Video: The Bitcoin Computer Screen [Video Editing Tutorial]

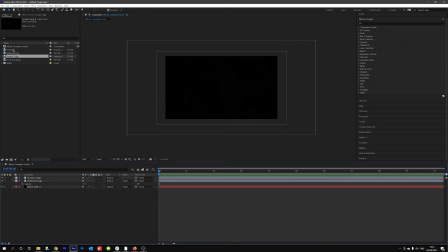[4:13]
So we'll leave that like that. Then we'll add in something a bit bigger. So let's put in this scratch. Just move that down. Okay, so that is a lot. There is a whole lot going on here. I created a mask, and what we do is we inverted it.
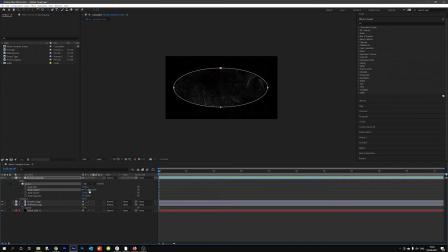[4:31]
No, we didn't invert it. We had the mask there, and we just increased the feather a little bit. And that just does something a little bit different. It makes it not so crazy and all over the place, but at the same time, you still get that look as if it's a sort of computer screen terminal.
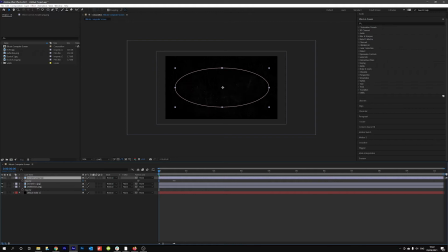[4:49]
And we'll drop the opacity just very slightly like that. Yeah, and that looks so much better as like a computer screen terminal. I mean, honestly, you can drop the opacity even more. Something like that. Yeah, that's good. Cool. And then we'll add in, let's see. Let's have a look at dust.
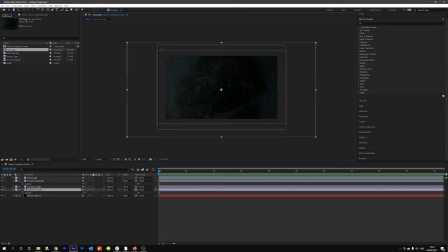[5:09]
Yeah, dust was one of those ones as well where it was, we sort of had to do a mask on here. Oh, it's usually best to like lock your layers before you start making all these kind of changes. Let's do dust.
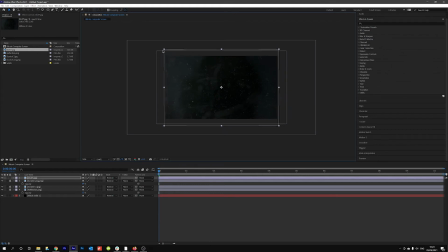[5:25]
Dust is this. And it's again very, very crowded. And so what we might do is just add in something more of like a, over there, mask, open that up, and then just add a bit of a feather.
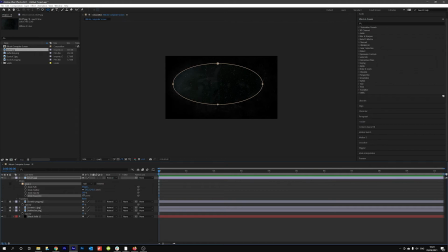[5:46]
Maybe get more of an expanded mask. Okay, and then should we drop the opacity a little bit? I think that's fine. Nice. Okay, great. I'm happy with that. What else we've got?
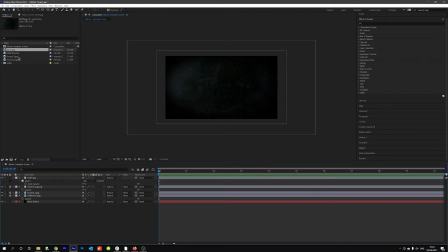[6:02]
So we've got dust, scratch 2, reflection. I think that's everything, right? So right there, we have created our computer terminal.
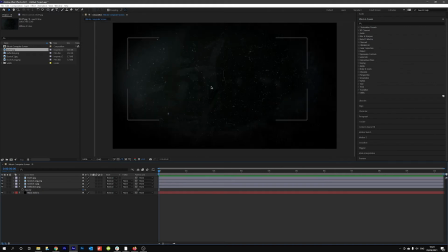[6:12]
This is it. This is what it looks like. It has that computer look. It looks like, you know, a real computer sort of terminal, old screen that you might see with all these little dust bits here and like a bit of scratches and whatnot.
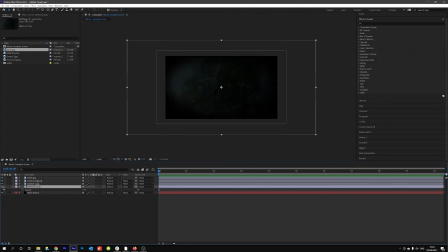[6:22]
It looks a bit worn. And then you've got the very subtle reflection. I'll just I'll hide it so you can kind of see the effect that the reflection has. Actually isn't looking like a huge effect, and that might be because we've got to add a screen onto,
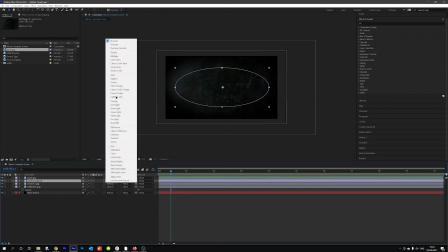[6:38]
yeah, we've got to add a screen blending mode onto some of these things. There we go. So now we're starting to see the reflection and whatnot come through. There we go. That looks there.
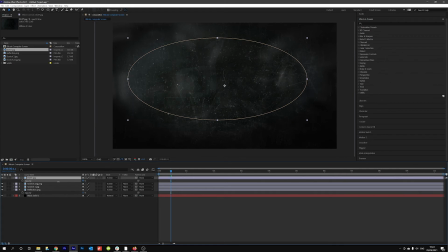[6:47]
That looks far more normal than what we had before. So let's now just drop the opacity on some of this stuff.
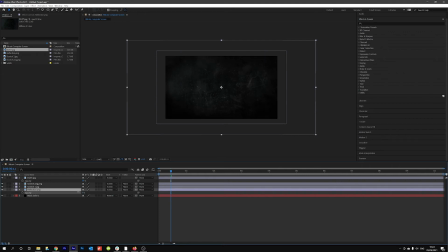[6:54]
I think the reflection could be just slightly less.
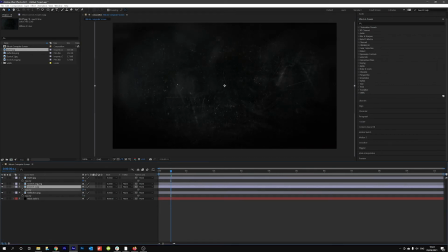[7:01]
Maybe we'll just drop this subtly. Scratch. Drop that again. Sweet. So I think that looks good.
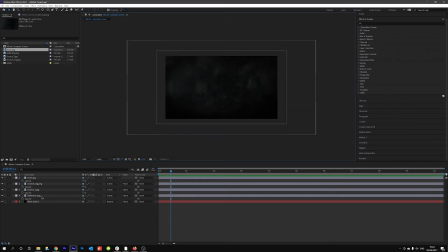[7:12]
I think that looks like a computer terminal. We've got the scratches, got the bits of dust. The reflection does actually, now we can kind of see what the reflection does for it. And it just makes it look interesting. A nice, interesting visual. Now, to add sort of the cream on top with the text that looks like a computer text or whatever, I use a particular font, which was Callisto.
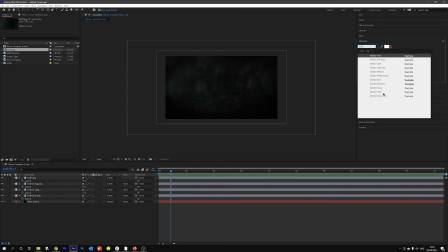[7:32]
And Callisto has this lined version of the font. So normally Callisto just looks like this.
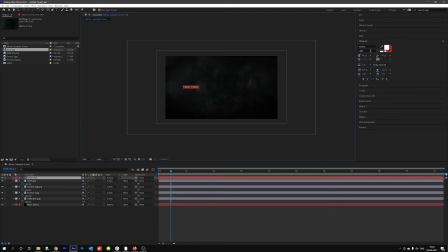[7:40]
Test. Just looks something like this. Maybe we'll make that a bit larger so you can see what that looks like. So like this, pretty bland, boring, nothing crazy. But what it also has, Callisto, it came with this sort of lined thing, which now it kind of gives you that retro sort of 8-bit kind of look.
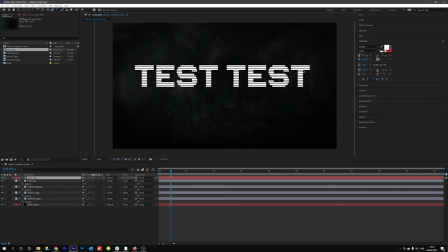[7:57]
And obviously there's a bunch of fonts, and I imagine you can get a bunch of stuff online that will give you a similar kind of look. This is just the one that I used. So we've got this test, and let's now drag this behind the screen. I'll kind of do that to all of them.
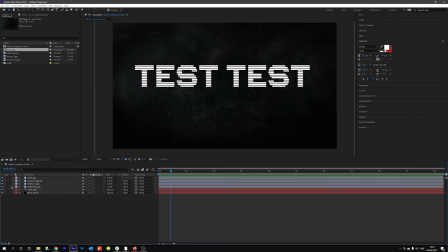[8:17]
And we'll actually just lock these layers, and then we may want to actually just hide it. It will make it easier for us to continue working.
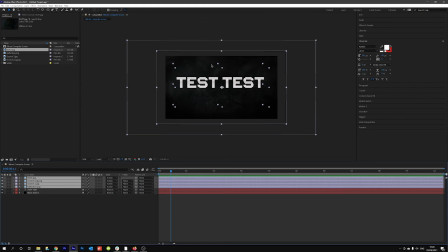[8:24]
So with a lot of like the scenes in the Bitcoin, in the Bitcoin series, like a lot of those After Effects compositions, these would have been hidden and they would have been just copied and pasted over onto every composition that required the computer screen look.
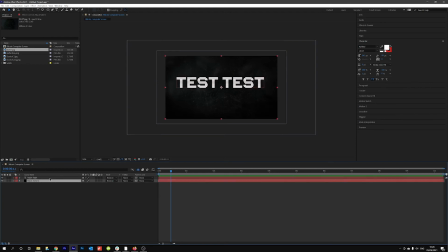[8:37]
And so when they're hidden, we can just hit this little guy over here, and then they're away, they're gone. We can't mess around with them. Actually, it's normally better if we just lock the layers before we hide them. So there you go, they're locked. We can't mess around with them anymore. We can just deal with the important stuff. So we've got test over here.
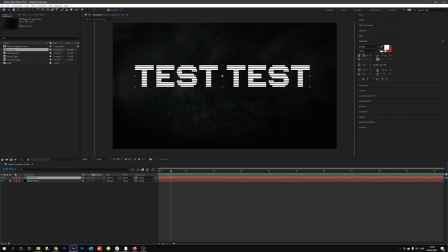[8:54]
Let's drag this now, make this smaller.
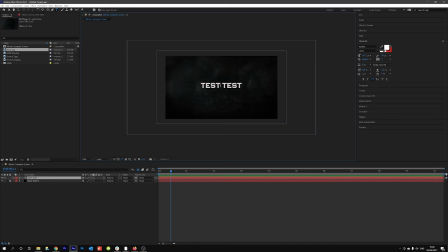[8:59]
Something like that. Let's just make it one test. Like so.
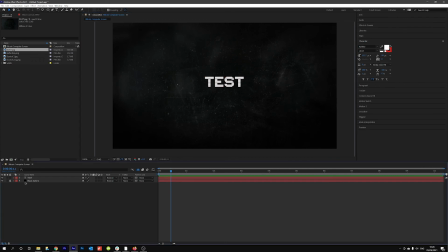[9:06]
There you go. And then I guess what I also did a lot was like adding in the glow effect. And with the glow effect, as you can see, you can change up what the radius looks like.
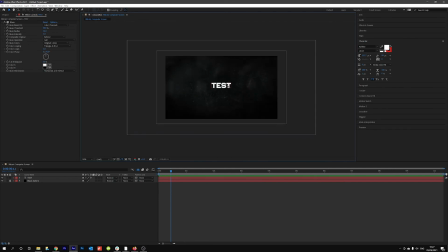[9:17]
But then it just gives it the extra sort of shine and look to it that just makes it feel like, oh, hey, like this looks like something that's appearing on a computer terminal. And now what you can do to make this image all interesting is if you do end up 3D,
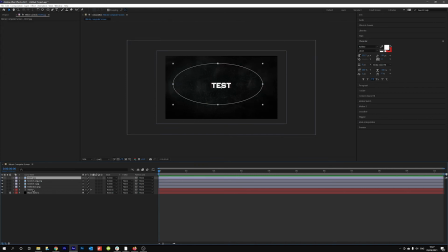[9:31]
making these objects all kind of 3D, you can do this interesting thing where, let me think I'm going to do this. So we're going to 3D this test layer. We're going to go and 3D all of these.
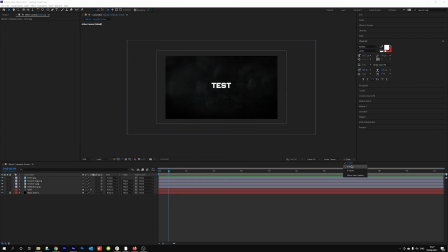[9:45]
And then let's go and make this into 2 views.
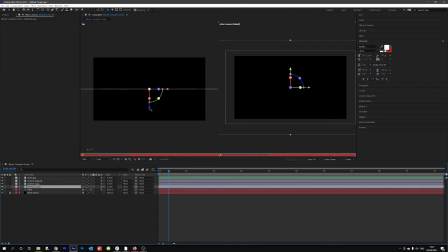[9:49]
And then let's have the reflection be further back, like that.
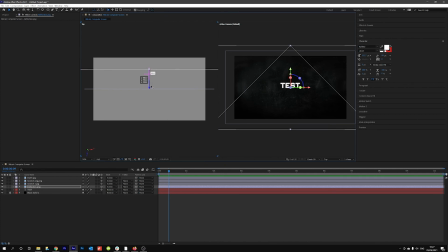[9:55]
So further back reflection. Let's
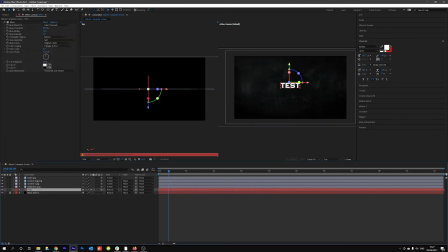[10:01]
some of the scratches. I think we can keep the scratches there, and then we'll have the test just slightly back. So it's almost like in an actual computer screen, this is the screen that people are seeing. Then this is sort of the pixels that are slightly more inside the screen. And what this will do is when we actually, and obviously the reflection is just a little bit further behind,
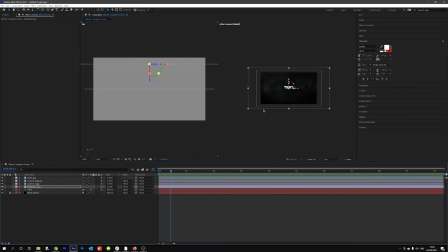[10:20]
which I think, hopefully, if I'm just imagining in my head what that might look like, will make it look like a real reflection in the back.
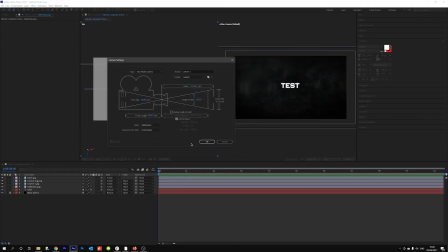[10:26]
So now that we 3D'd all of this, let's just add a camera. And let's just begin to
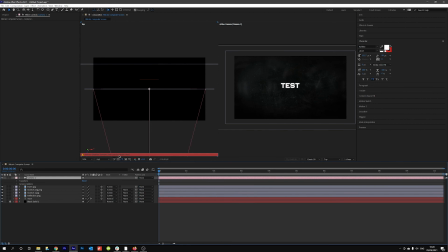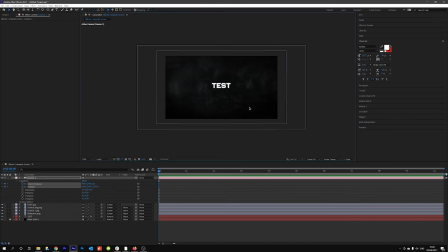[10:39]
actually just add in a little bit of a camera angle here to have a look at what that might look like. So we'll skip ahead, orbit around. Yeah, so you see how sort of the text is almost like it's moving in, like there's a computer screen, right?
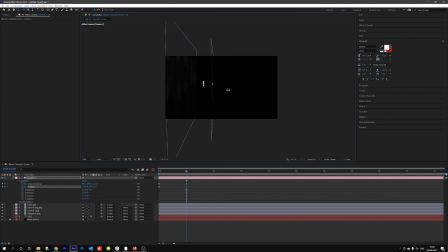[10:56]
And then there's like a, there you go. So if we go to this side, you sort of see what it looks like. So there's the text in the middle there, there's the computer screen over here, and then there's obviously these sort of reflection bits right at the back. I don't know if that actually logically makes sense. I wonder if like it makes sense if the reflection is more on the surface level.
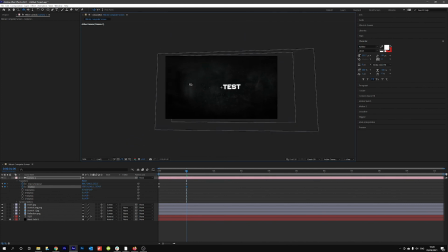[11:12]
So we can actually try that. The reason I like is it just makes it feel like the reflection is separated. And it does something subtle with what the reflection looks like to make it look as if there is a real reflection there. But I think that looks good.
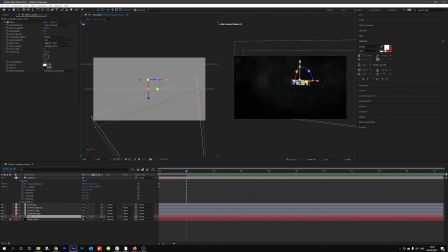[11:27]
And what might probably look better is if the text was just slightly more forward and closer to the screen. So there isn't as huge of a gap. Now let's try orbiting.
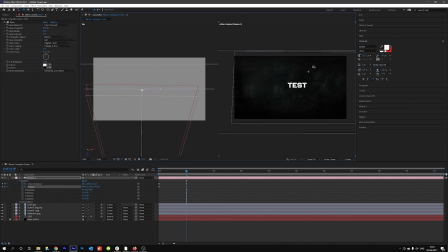[11:43]
Yeah, so that looks a lot more interesting now. And you can create all sorts of interesting kind of camera visuals and whatever. And that's basically how this visual was created for the Bitcoin series. This was a really simple tutorial,
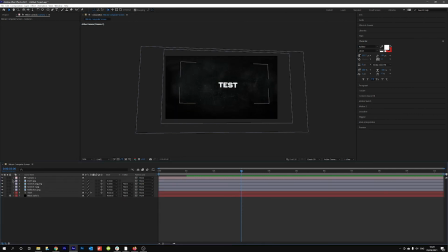[11:55]
just a little look at how you can use textures and whatnot to make the video look interesting and create these like really interesting visuals. Feel free to, I will try and include these assets as a download link so you can use them for whatever you want.
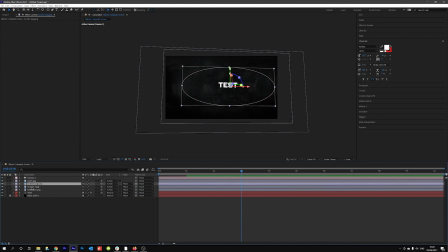[12:10]
I mean, honestly, they're dust, scratches, all of this stuff you can find in a whole bunch of areas, but they can be used for so many different things. Either way, my friends, I hope that was helpful to you all.